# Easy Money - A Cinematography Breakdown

Hello everyone, welcome back again to the world of retail. You didn't believe me about the credit card shot.
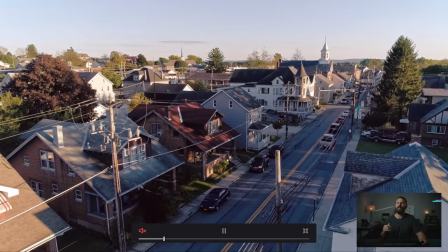(0:05)
You thought I was just joking. It can't be in every single ad, especially in every single retail ad.
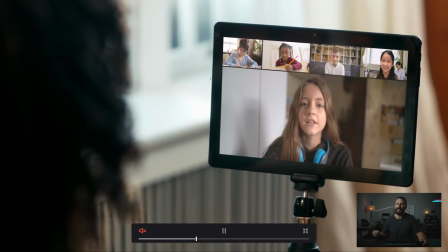(0:10)
Hello, DJI Inspire Sharpness. That can't be true. We're not gonna do nothing but credit card shots all the time.
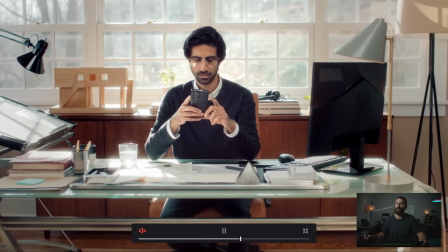(0:17)
Yes, you will. Patrick, this is not anamorphic. This is not backlit dreams of every cinematographer.
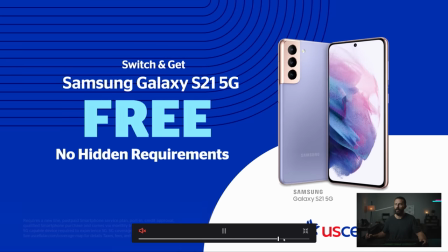(0:26)
They didn't show us this in film school. What is going on? No, no sir, they did not.
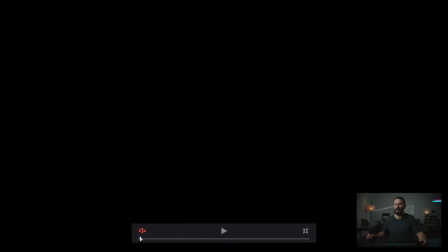(0:31)
This is life.
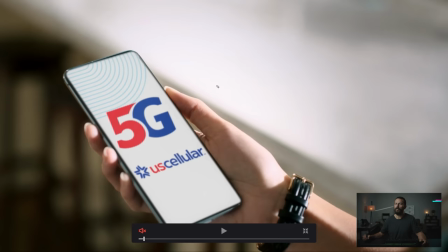(0:33)
Okay, so we're gonna open up, we're gonna start with, this is the credit card shot, also known as the cell phone shot, right? Now, this is what happens when we talk about ratios getting a little bit unnatural, but that's the look that we're going for here. This is the look that this particular cinematographer likes.
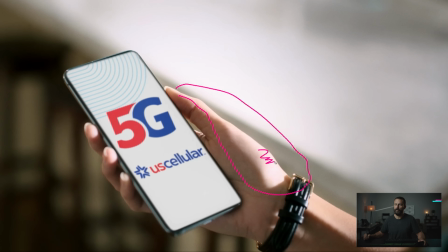(0:53)
This transition here, and this ratio here versus the shadows here, okay? Now, it looks harsh because there's such a big gap, and then there's a lot of flatness in the shadows because there's no neg on this side, because we're using a harder light.
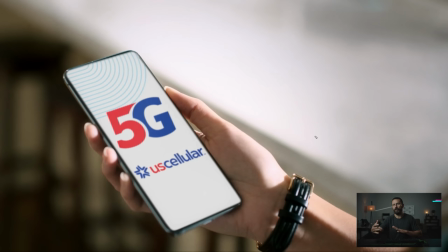(1:11)
So, if you go with a harder light, sometimes you don't have to neg because the ratios are so much greater. But if you don't expose for that, like we're not putting this where the normal skin would be, this is a little bit elevated. So, that means that our shadows are a little bit elevated as well. So if you want to make this softer, if you want to make this transition easier,
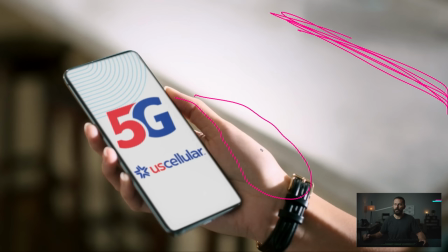(1:30)
all you have to do is soften off this light here, open it up so the shadows get a little bit softer and there's a little bit more wrap on the light. The problem with as you make this softer, as the wrap comes around more rather than being as harsh as this, which is a little bit more pleasing because the rounder it gets, the more three-dimensional,
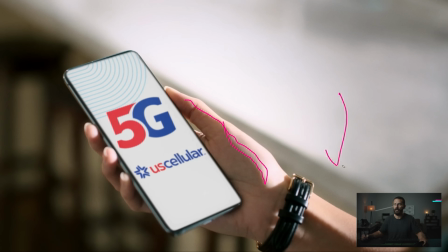(1:46)
the more it feels like there's some depth to the image, especially when you're shooting this shallow, like the background is just completely two-dimensional. There's no depth. It doesn't matter. Yeah, okay, we're looking into something interesting, right? There's a little bit of light and dark down there. There's some white back here. It doesn't really make her hand pop out at this stage, right?
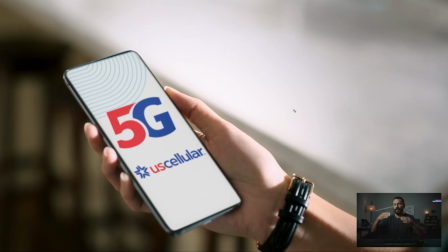(2:04)
It doesn't really... There's not a whole lot of depth, so the lighting that makes things less round continues in that same direction. So, to get around that, yeah, soften this off. This becomes a little bit more open, but then the problem when you soften things off is maybe it gets too open and you lose
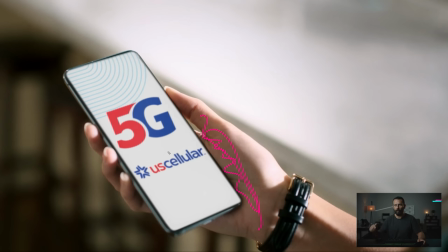(2:21)
your shadow and you don't want that because then it gets even more flat so what you have to do is you have to compensate the softer you go with the light you want soft directional light which is hard to do and you need lots of neg so you have to really push in the neg because you want to soak
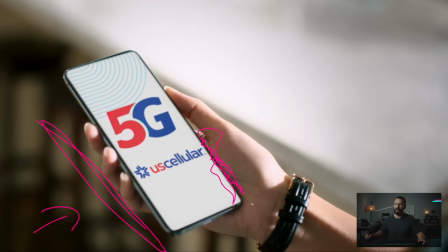(2:34)
up any light bouncing back here that will ruin or make your shadows that much milkier so you can feel this whole image it's really really lifted and this is really hot. This is probably like a stop over where you would normally put it if you were following like any of the things we talked
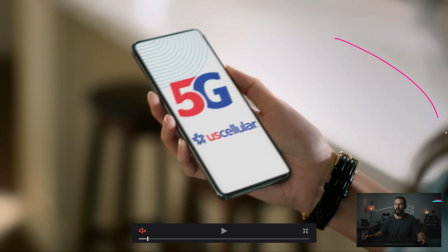(2:52)
about before and even okay even if we're on the move like this you can easily get someone to walk alongside or you can attach it to the dolly or you
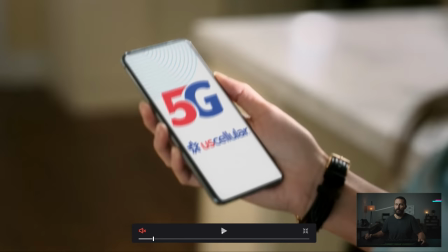(3:00)
can do lots of things with diffusion to make this shot work. So we open up with the classic cell phone shot.
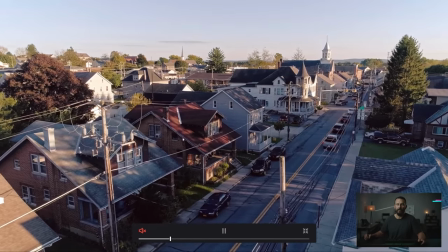(3:07)
Then we go to the DJI Inspire 2 with the crazy sharpness. Look how sharp it is back there.
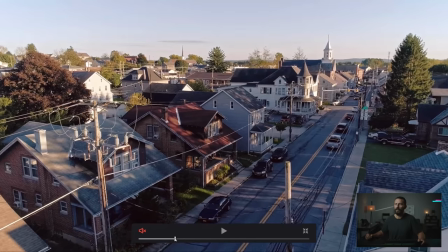(3:13)
But I like the angle, right? I like the angle. It's side lit. One of those things with the... if you don't go with like a mini on the drone or an Alexa on the drone and you're starting to lose dynamic range, you can't really go with the classic backlit look because if the sun is anywhere near the frame on those lower end cameras,
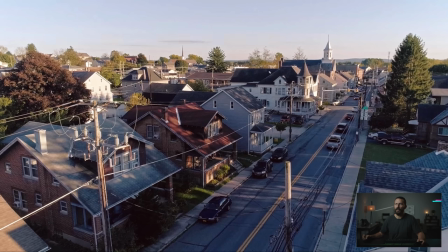(3:33)
the dynamic range isn't there so it's just going to completely blow out. So you really need to keep it out, completely out of the frame. And so this is one of those, this is one way to do that. Now you don't get any of the benefit of backlight here, but you do get interest in side light, right? So you do get light, shadow, light,
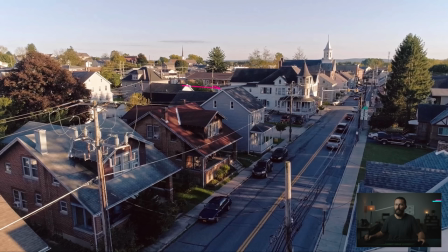(3:50)
shadow, but you don't get the edges around the buildings, which is really what makes things stand out, like edges here or edges there, edges there, right? This is much more, it's just a little bit interesting, but the frame is nice, right?
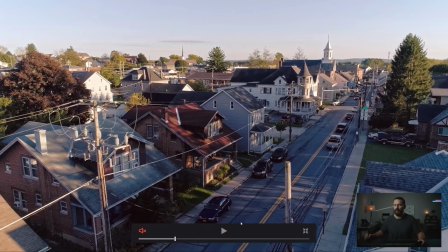(4:03)
Having this leading line down here, but in terms of lighting and time of day it's not it's not the world's most exciting.
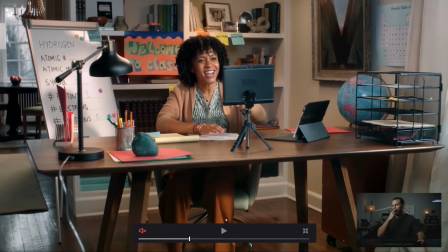(4:10)
This is a hard shot. Now why is this a hard shot? Because of the way that we have situated the action inside of this room we have to light straight at this person because we can't light from this wall because there's no window over here and we're shooting into the L here for a little bit of depth the problem is there's no there's nowhere
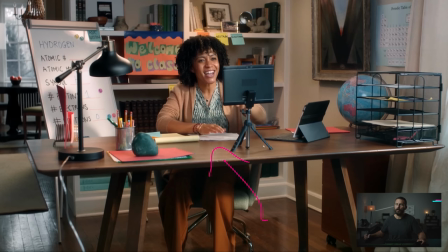(4:29)
to fake light coming through so we have to push all the levels straight at her and you can see like above the camera here we just got something big and it's flagged off of this wall here and directed at her it's also a little bit of a different color there's like a warmth
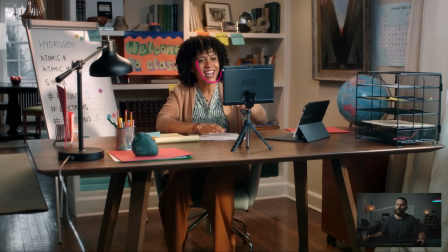(4:44)
to it um but you know we still get some shadow there it just feels really really lit because and you can see it here too it's really hard to come in with direction she's got enormous curtains and shears here this is what happens when you don't like actually measure the window or something
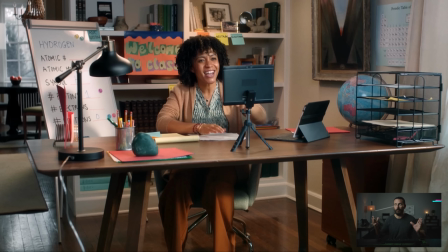(5:02)
like that, or you don't have everything that you need on hand. You're just like, well, have we got curtains and shears? Yeah, we do. But they were for Hamlet in that gigantic Gothic church from 17 years ago. And they're not exactly fitting to the size of this place. And you're just like, I'll roll them up. They'll be fine.
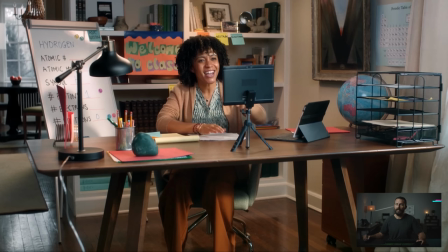(5:18)
No one will notice. Anyway, we're pointing lots of light at this person. And that's why you feel how lifted she is versus, you know, the background feels a little bit down just it's a hard area to light in a room because they don't you don't get much side stuff and you don't get a whole lot of chance to build up ambient in the background right
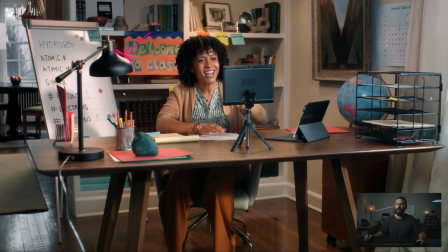(5:38)
it's all about building depth you can feel the different lights in here like the backlight on here you feel the key light in this thing it's a challenging tricky environment then you got the cord running right down the middle of the shot which is always a challenging one cut around to the over
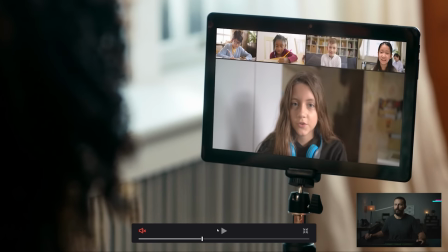(5:54)
the shoulder okay fair enough nothing crazy going on here
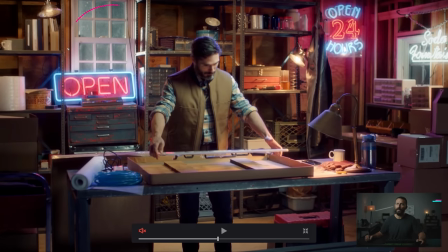(5:58)
and then this one same thing right like because we're not using these windows to light from in the scene and we're not going for a dark and downlit scene where maybe we don't need to see all of his face if the client or
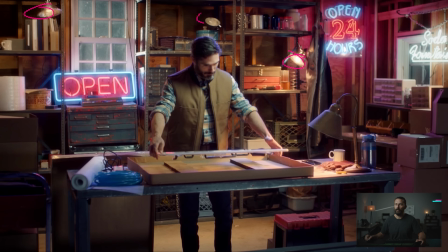(6:11)
the agency or whoever they want a slightly brighter image let's go crazy on the garage practicals but then you basically are forced to just push light at the person. So we got a little bit of these back edges from either these lights or maybe there is something from above just adding a little bit of blue.
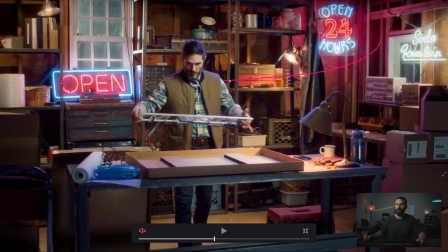(6:27)
But really, as he looks up here, oh we go down to the phone shot already, you can feel like how abnormally hot versus the background. So it feels like everything, the background could be dropped and then this could be dropped as well.
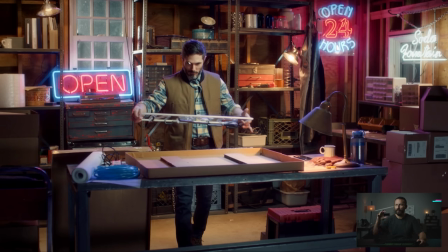(6:41)
Everything feels like it could come way way down and sit much lower and maybe not quite as much contrast, but keep the blacks black and drop it way, way down.
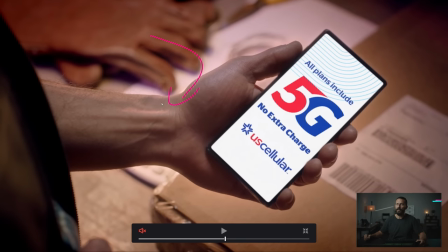(6:49)
So it becomes credit card shot. Now this is much softer than the previous one that we looked at, but again challenging because you've got the color of the skin and then we've got a brown box, got like white paper back there, but it's sort of magenta now under this light, and then we have this other orange here.
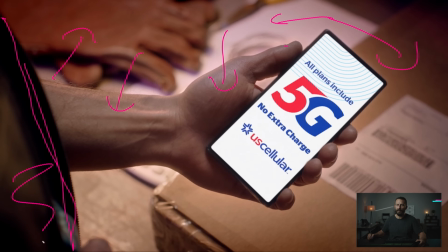(7:08)
Even though we're tying in, you know, there's like elements of it, there's elements of depth here, but it's not easy with the color combinations and the light combinations in here to make something that feels really like there is lots and lots of nuance in it. It's just a challenging little angle.
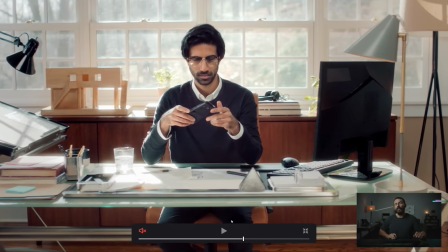(7:24)
Then this one, same thing. We're gonna light through.
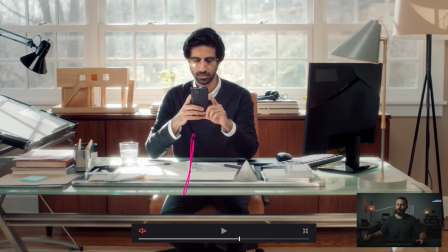(7:29)
If we don't look into the L of the room here, that means we have to have the Sun over here. So it's coming through the shot. So our only real hope here is we're gonna do the sun wrap but inside.